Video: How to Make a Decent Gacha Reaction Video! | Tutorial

DJ Mansuya.
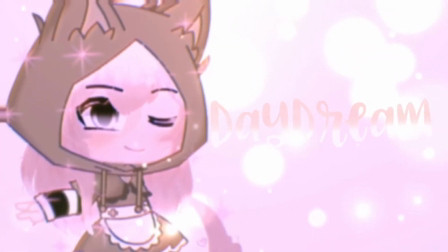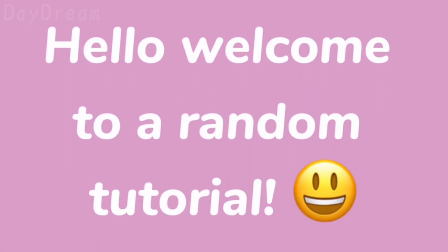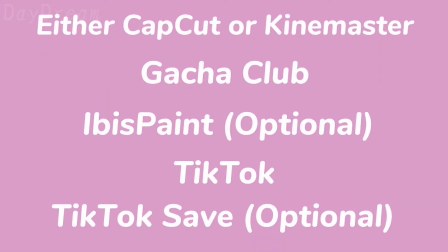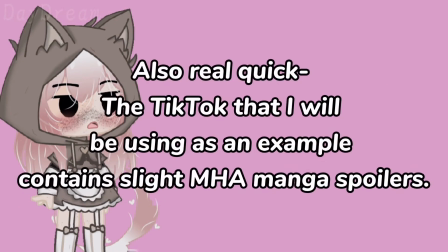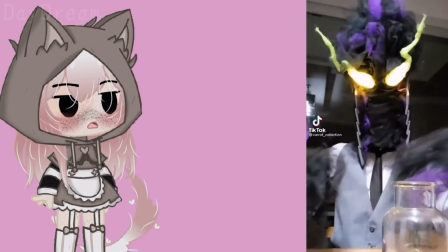I got guns in my head and they won't go. Spirits in my head and they won't go.
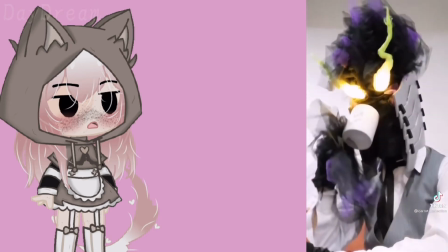I got guns in my head and they won't go. Spirits in my head and they won't go.
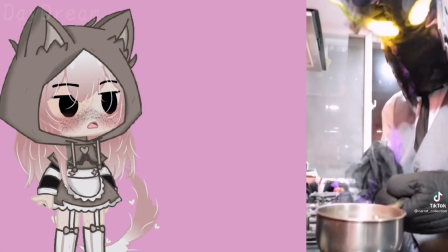I got guns in my head and they won't go. Spirits in my head and they won't go.
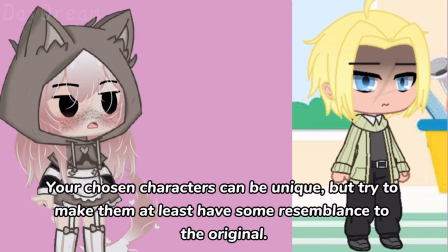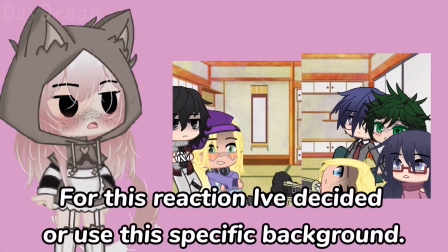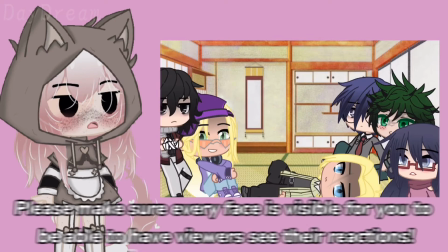Okay, I know that people have their own preferences when making their videos, and that's fine with me. It depends on your motivation level and expertise most of the time. You can either start your video with a simple introduction and get right into it, or you may go after other options. One of these options being where the characters that are supposed to react are going about their day and are suddenly teleported randomly to the reaction space. The explanation to how they got there goes from brief to long and drawn-out conversations. Personally, and I mean this is just my opinion, but I usually tend to skip these intros and get right to the reaction part unless they are actually interesting. If you do this, you probably know what I'm referring to. People come to watch your reaction videos, not wait around for you to explain to non-existing characters about something that you already know about. Now this may sound harsh, but I promise you're able to do whatever you want to do in your own reaction videos. As long as you're not doing anything inappropriate that disrespects a character horribly. Alright, now that we've got that out of the way, time to actually make a tutorial on how to edit and whatever. You're able to use either CapCut or KineMaster for this, but it really doesn't matter. I'm going to be using CapCut for this, so sorry for KineMaster users.
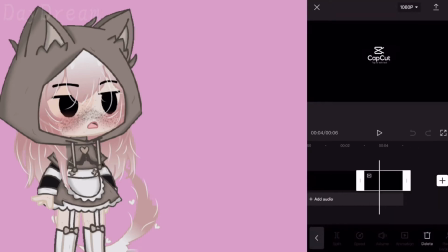Most of the time I usually start my projects with a black image because why not? Then I add my intro to introduce my channel properly.
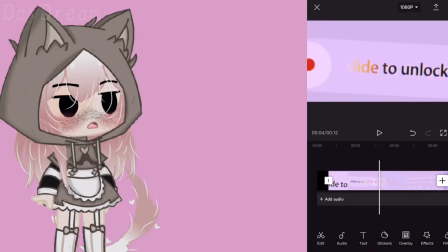If you don't have an intro, it's okay to just write a quick hello and get on with it.
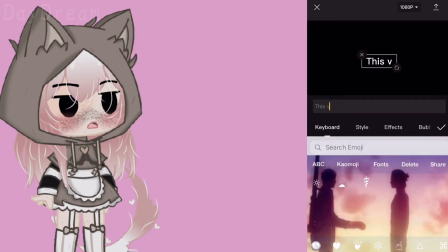Also, if your video contains spoilers for anything, please make sure to add a warning.
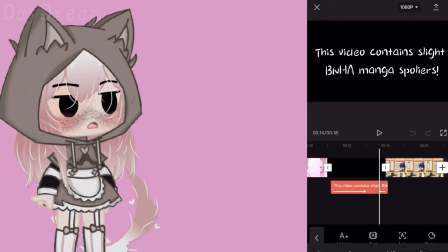To start, you're going to want to add your starting screenshot. The normal one before everybody reacts and everything.
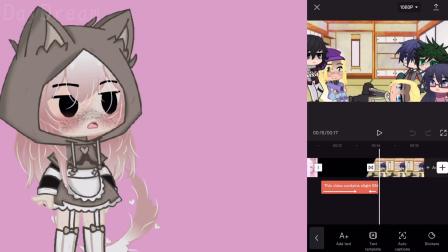Please don't forget to add transitions to make it smooth.
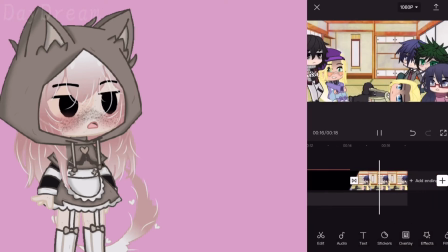I'm pretty sure it's only me who does this, but if you'd like you can follow what I'm doing.
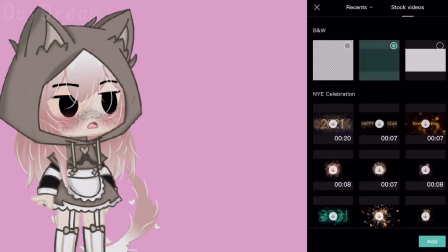What I'm doing is that I'm adding a black picture to the scene to make it outline the TikTok I'm going to add.
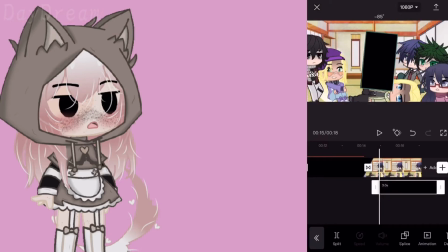I don't really know why, I just think it makes it look more professional.
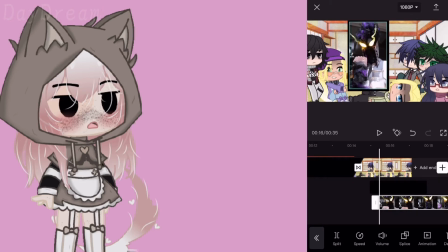I also sometimes lower the volume of things that make sound so to avoid copyright, or to make sure it doesn't hurt anyone's ears. Please note that lowering the volume of TikToks doesn't let you avoid copyright all the time, so if you want to monetize your videos you'll have to be very careful about things emitting copyrighted.
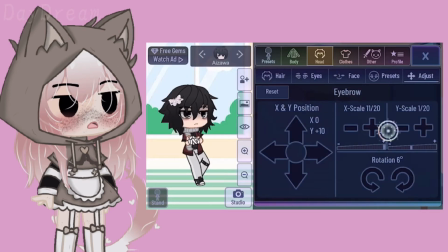For forming reactions, this is mostly the part where you get to decide everything.
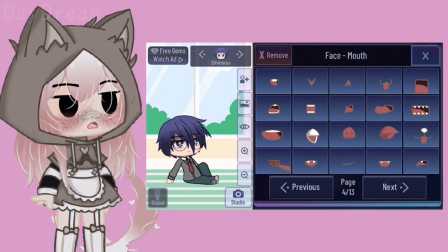Knowing characters' personalities and how they would react properly is a good skill to have.
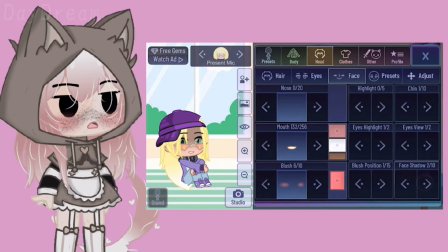So if you don't actually have any fundamental knowledge on a character, I suggest that you don't use them in your video.
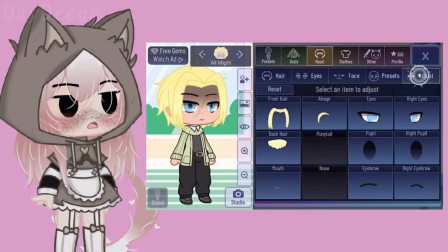Beforehand I researched characters' relationships with Oboro, who is the guy in the TikTok, to know who would be the greatest affected.
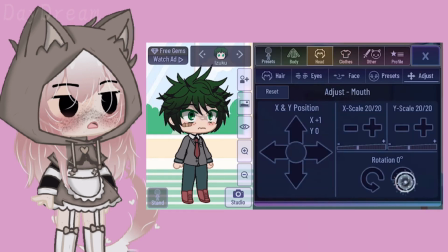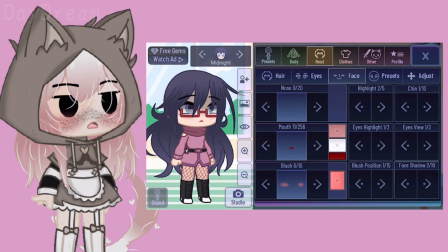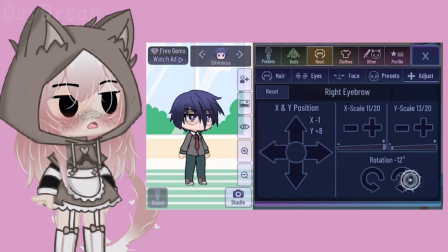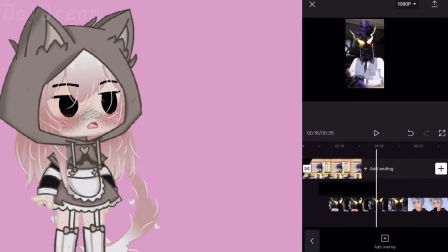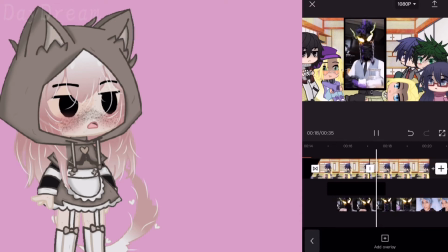Add your screenshots to your video clip.
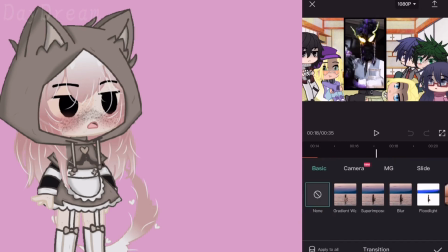Both CapCut and KineMaster have the similar transition that I'm using, and on CapCut it's listed as mix.
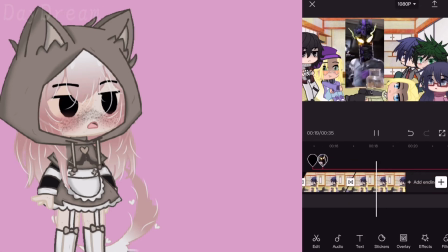I use this transition quite a lot because it makes the reactions flow better.
Are you sure about it?
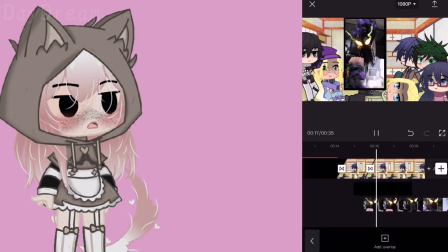Since this reaction video is going to be short and not going to add any dialogue, I'm also not going to add any because I think the characters would respond with silence.
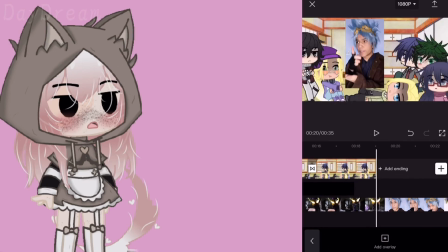Although Midoriya might ask a few questions based on his teacher's reactions.
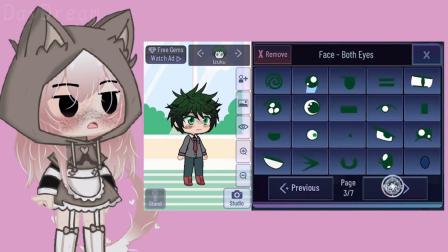Raising eyebrows and making them point inward can be viewed as anxiousness and confusion in some cases,
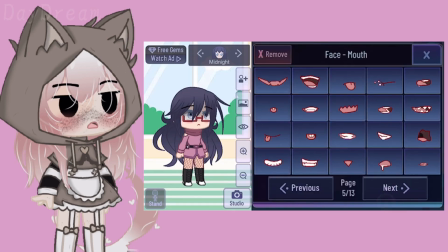so if you have nothing to change in your character's reactions, I suggest changing their eyebrows position.
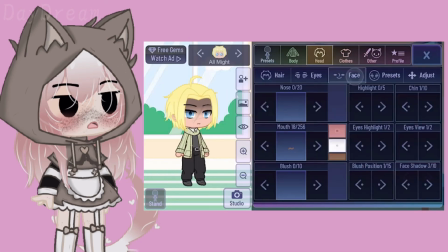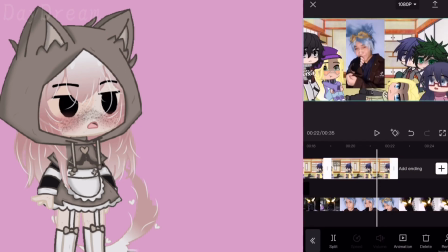Alright, so now that you know about whatever I just told you about, I'm going to skip ahead to the part where I've finished editing all the reaction screenshots into CapCut.
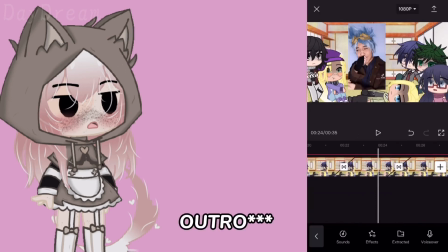I'm living like there's no tomorrow.
At the end you can put your intro if you have one. I don't, so I just put a black screen usually.
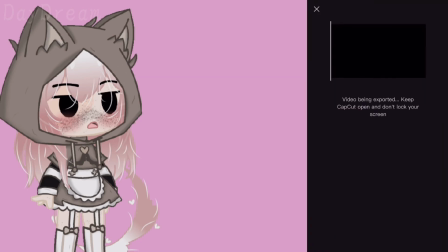Once you're done putting everything all together, you can export it. You can end your editing right then and there, but if you'd like some more tips, keep watching.
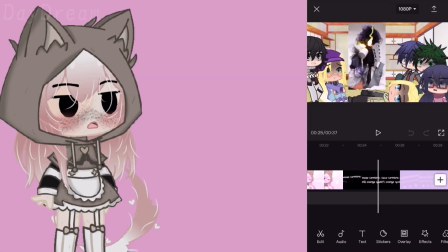First, make a new project and import the reaction video you just finished.
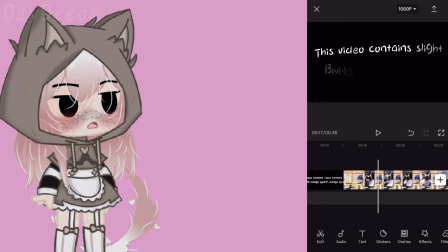To make it more aesthetic and pleasing to the eye, you can add a filter of your choice.
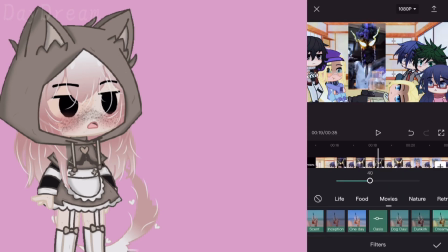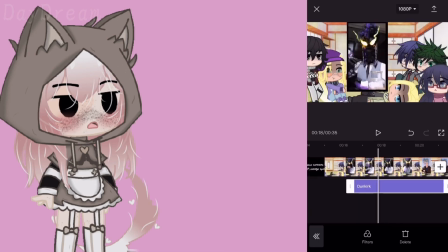Be careful to not overlay the filter on your intro and outro so to not mess it up.
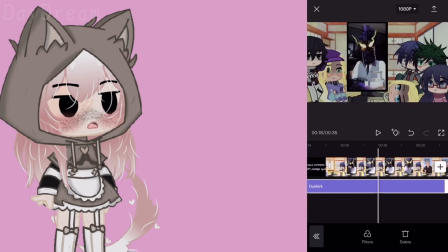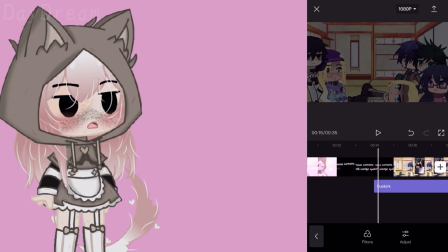It reminded me of my dog, Callie.
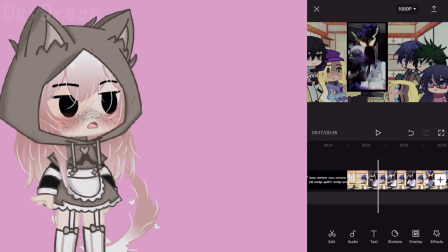She died when I was 8, and she crawled Next, you're going to want to add a watermark.
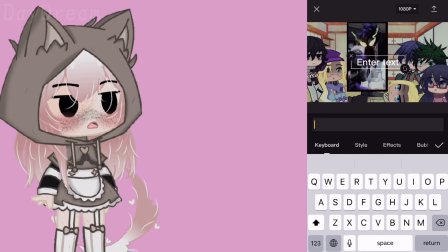This will let people know that you own the video. Add a text layer and type your channel name into it and choose a font.
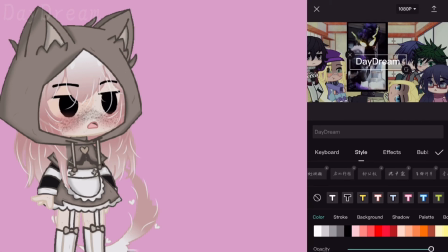To be alone.
Make sure to change the opacity so it doesn't overlay anything too harshly. You can either place your watermark in the very center or in one of the corners. I've decided to place it in the very center for this video.
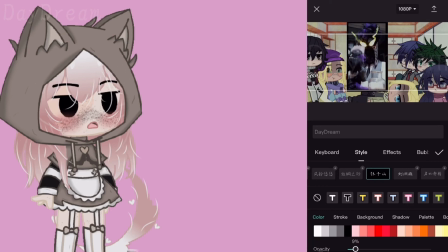If you want a creative watermark with customized text and features, I recommend using a Bespand.
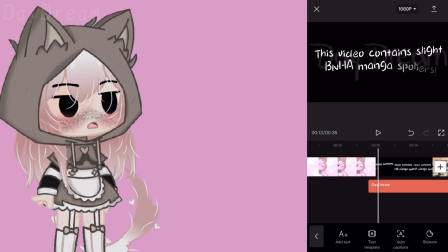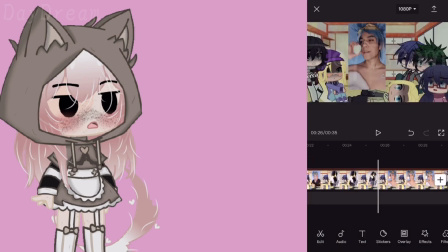For advertising, CapCut and KineMaster Pro have stickers that work perfectly.
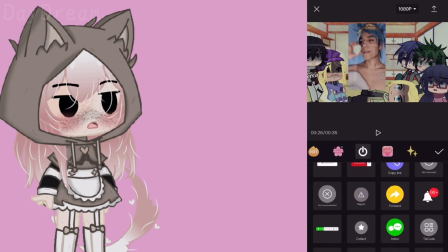I'm not going to use them for this video because it's too short, and I prefer to use them on longer videos that I know won't necessarily flop really badly.
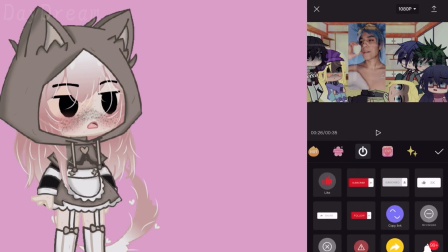To be alone.